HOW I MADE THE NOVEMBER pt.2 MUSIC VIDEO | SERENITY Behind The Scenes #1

Also, with the retro filter I had on the footage, I was able to be a bit more lenient with myself with the color grading errors, because you wouldn't be able to notice it as much with the TV lines and it being a bit more pixelated and the frame rate being changed. So it was a bit more forgiving, I guess you could say. I'm basically showing you this to say, like, there's going to be errors in your work, right? It's never going to be perfect. If you're a beginner like me, if you're a professional, you're going to make sure none of that's noticeable because you know exactly how to do that, but I don't, right? So there's going to be errors in my work, but I was more lenient with myself because I'm like, you know what?
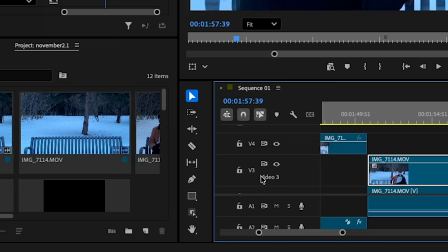I'm just starting out and I'm a one-man team, right? But I want to move to this shot here. This shot and this shot as well. This same sequence. I was playing around with masking, and there's a little button down here. When you click on the footage you want, there's this button right here, the Object Mask tool.
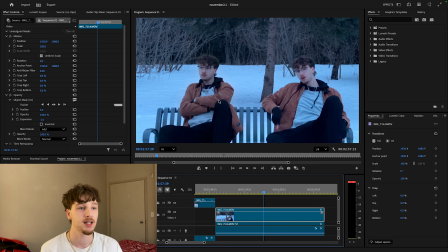And what that does, especially for the footage, is you click that, you draw around the subject that you want, and it'll outline it. It'll show you like, hey, make sure that this is exactly what you want and there's nothing else in it.
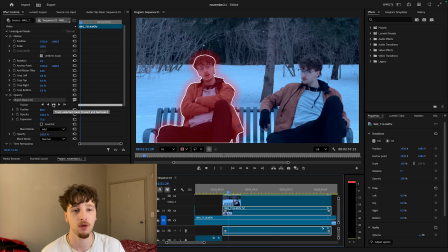Basically, yeah, you click the object mask tool, you highlight around the subject that you want, it confirms to make sure that, hey, you know, you see the lines here, that this is exactly what you want to be tracking. So you click this middle button here and it tracks for the entire clip length. And you can see here on the outlines that You move. Don't know where.
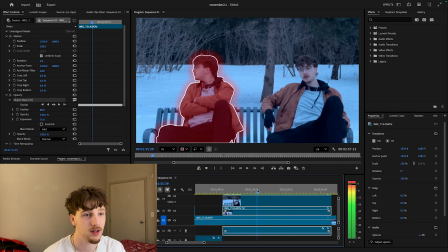I'm not gonna do that while it's there, but yeah, you see on the outlines, it follows each very specific point. This little outline here for the red haze outline,
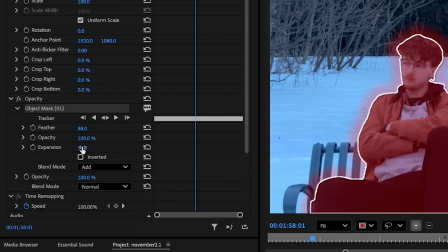what I did was I expanded the border for what could be, what it would track.
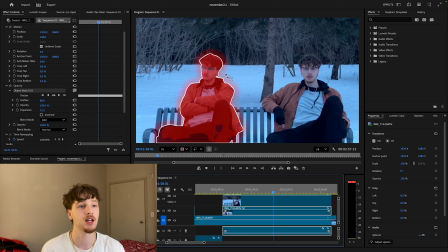It'll still track that outline, but it expanded it. And then, well, that's why it's called expansion. Then I added a little bit of feathering so that it blended it in more and not have like a fine line cut, because if I didn't add that, then you would be able to tell the difference in color and you'd be able to see the fine line there.
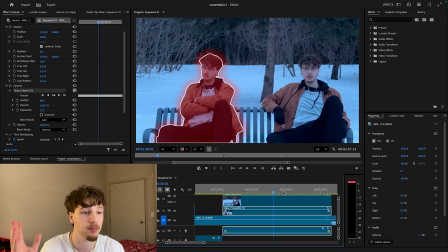So the feathering basically makes it smoother and it blends in more with the scene. So now that it's here,
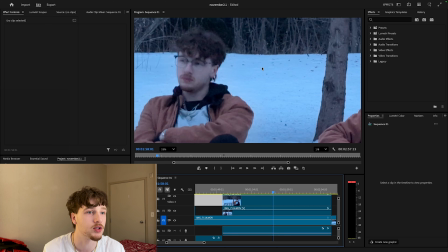you can't really tell that that I'm pasted in there, which makes it look more real.
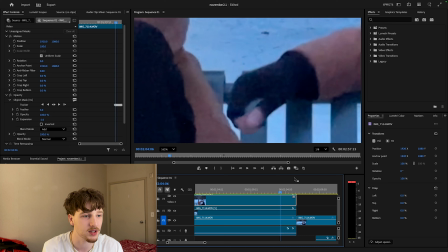You can kind of see here, you can kind of see a little bit of a black, watch like an inch outside of my head. You can see a little bit, even up here, a little bit of a darker color going around.
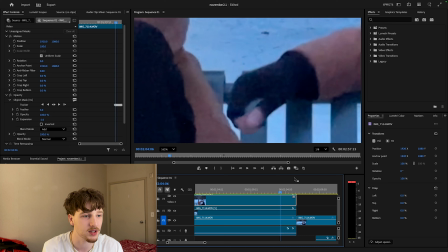That's because obviously when I filmed this, it was getting dark outside and this part would have been filmed later than this part. Also, you can kind of tell by the skin tone is a little darker here. Now you can see here, right there, my hand goes actually over my coat there.
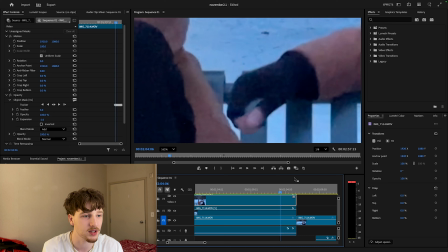Now, once I pasted this guy in, I realized that when I put my hand in there, this guy was on top. So this is the coat. My hand was supposed to be here realistically, because that's just how it would have worked in the how far my hand was away from the bench and stuff. But because it went like this, it instantly phased and it put it like behind, and it didn't really look that good.
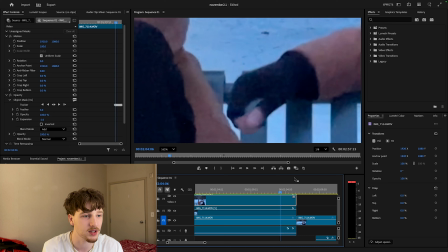Also, since I had the feathering on here, it would just fade out my hand. So what I did was I added an object mask to this guy, even though he was already on the footage. And the reason I did that was so I could have that part go over top. So now when I zoom in here, you can't really tell in the video because it goes so fast, but we'll go frame by frame.
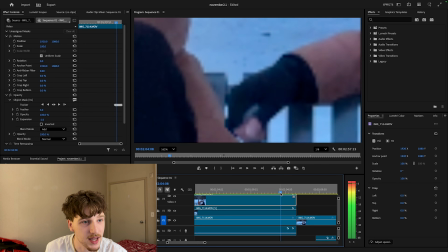It just, boom, it just goes right over top and you can't really tell. Again, my hand kind of cuts off there slightly. Oh, well, there we go. Not really. Yeah, it just goes over top. You can't really tell that there's like an actual masking there. And the reason I added that, it's a very quick clip, but you'll notice it if I didn't put the mask there.
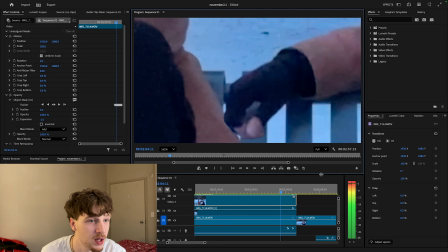My hand would just fade out. But since it's in here, it's very unnoticeable. And that's exactly what I wanted to happen, pretty much. So now, because I'll show you what it looks like without the masking. Let me turn the object mask off. This is what my hand would look like.
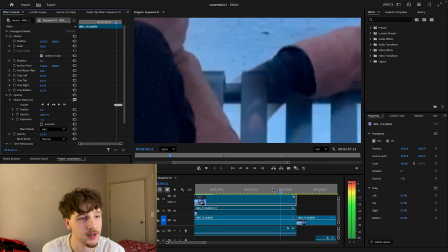Since it would be like this, my hand would go there and it would just fade out. Obviously, why would I want that? That doesn't make any sense. That would look stupid.